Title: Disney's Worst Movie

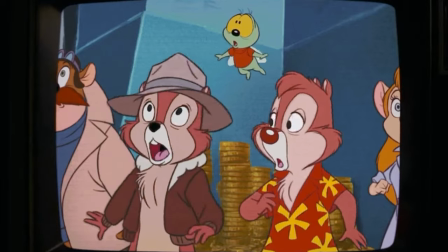but there's a bit at the beginning where they animated a completely original thing to look like the chip and dale show and it was really good it looked really good that's the only 2d animation in this movie there might be like something else in the background or whatever but as far as i'm concerned this is the best the 2d looks in the movie. That's what frustrates me so much is the best 2D in this movie is of Chip and Dale.
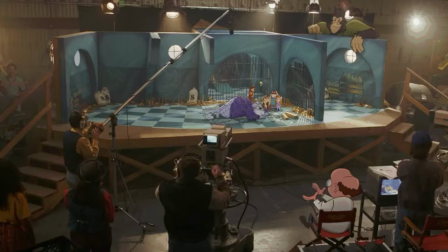The best they ever look in this movie are when they're 2D and then they immediately cut to the 3D characters and it's just it's immediately off-putting.
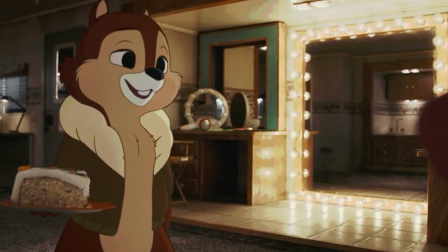And with the 3D models they do this weird thing where to make them look more 2D I think they try to chop up the frames like a little summary. Animation runs in 24 frames a second so for every one second of video you're seeing 24 pictures move there's this thing in animation called animating in ones animating in twos animating in threes if you're animating in ones you're animating for every single frame within those 24 frames a second and that takes the most work obviously when you're animating in twos you're animating for every two frames for the most part you can kind of get by with that because you have different things you
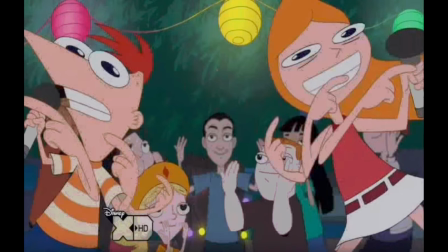can do to make things look more fluent you have things like smear frames that kind of emphasize a lot of movement within one frame and i'm not an animator so this is kind where things get a little fuzzy for me there's a big difference between animating in twos for 2d animation and animating in twos for 3d animation you have a lot more liberation and how you can portray movement compared to 3d where you're usually animating with a rig i think uh for the most part 3d animates in ones they animate all 24 frames within a
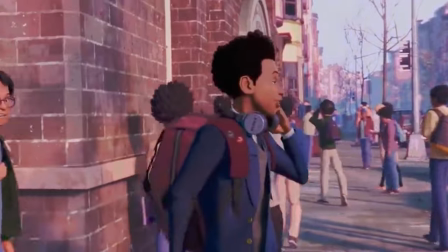second because when it comes to something like spider-verse which is animated in twos and it's kind of known for animating in twos it's it's a stylistic choice they make it a
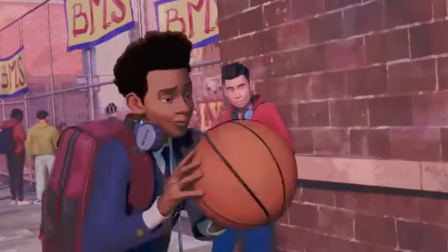little bit more choppy looking so it feels more like a comic book i think and it cuts a lot of corners for that movie because they do a ton of stuff but when you start animating in twos it starts to look a little bit choppier in 3d i can tell right now chip
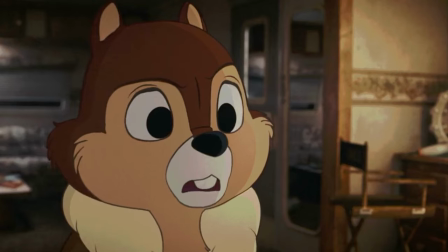and dale are animated in twos there might be even animated in threes because they look really really choppy whenever they're in this this pseudo 2d 3d model their lips barely match with what they're saying sometimes,
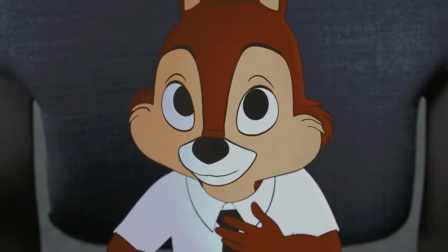they look stiff. And especially Chip throughout the movie. I mean, there's not really a lot of expression in what he does.
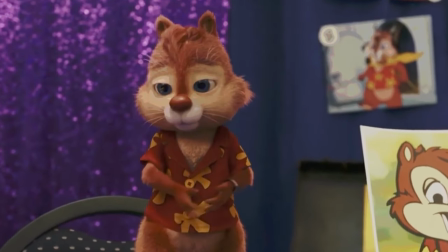When Dale does the 3D reboot model, it actually looks a lot more interesting. He's a lot bouncier, his expressions look a lot more effective. He just looks more appealing. Even though Dale is kind of ugly and off-putting, he's a lot more appealing to watch than Chip is.
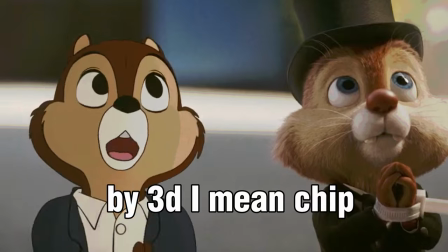And one thing both the 2D and 3D do, and I don't know if they just did this to like separate the differences,
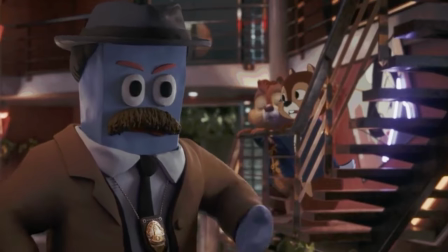but they're not shaded and if they are shaded it's not really directed towards light
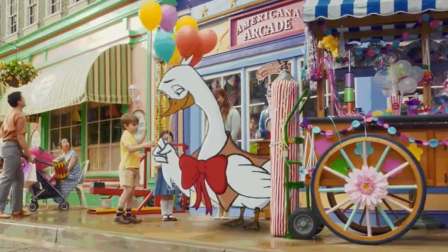i feel so much of the 2d in this movie is not shaded at all it's extremely flat they also add a third angle of live action it just feels more like they did that to cut corners than to really do anything with it instead of having to make backgrounds for the movie they just have live action the live action this movie is so weird because of what's not live
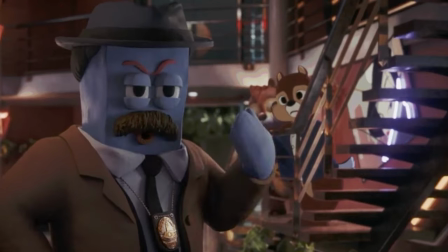action they have a puppet in this movie they have playmation in this movie they have
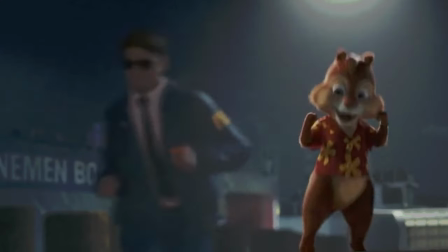live action in this movie i'm just kidding it's all 3d animated yeah even the live action has like 3d animated background characters for some reason um why
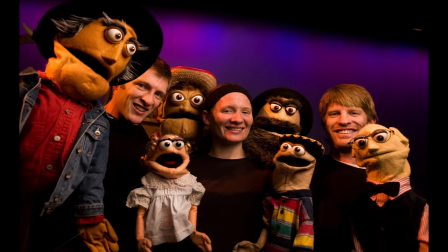why why couldn't you just get like an actual puppeteer are
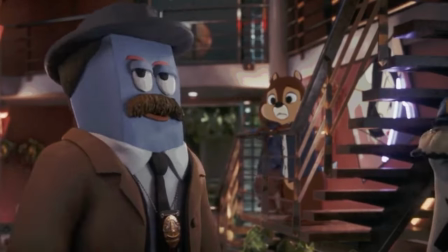they unionized or something and with something like claymation i that makes a lot more sense especially for time constraints especially in this movie there's not really a lot of live action characters that exist to contrast between chip and dale except like one officer in the movie she's like the biggest live-action role
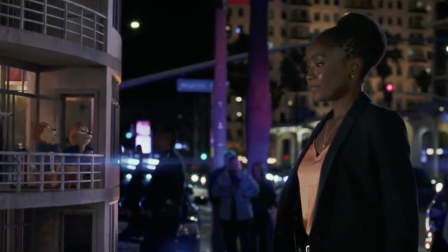in the movie and even then she doesn't take up that much screen time she's a side character more than anything but they want her to be a main
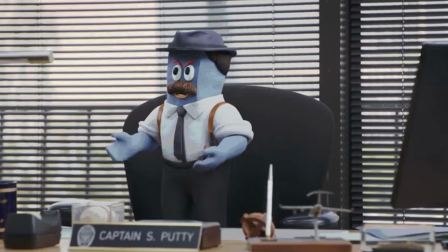character they want her to do that but she hardly interacts with chip and dell throughout the movie ever and there's so much with this animation
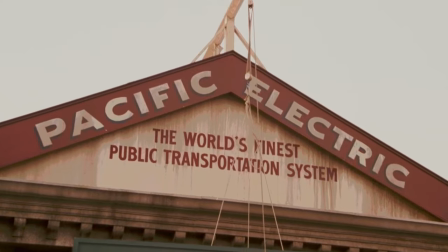that's frustrating i understand needing to cut corners for this movie not everything they could do in this movie could be done with the same polish of you
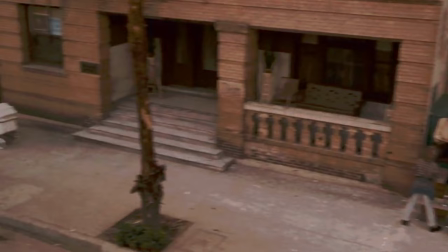know who framed roger rabbit which is a shame but it's modern disney this was probably on a crunch but the corners they did cut it's absolutely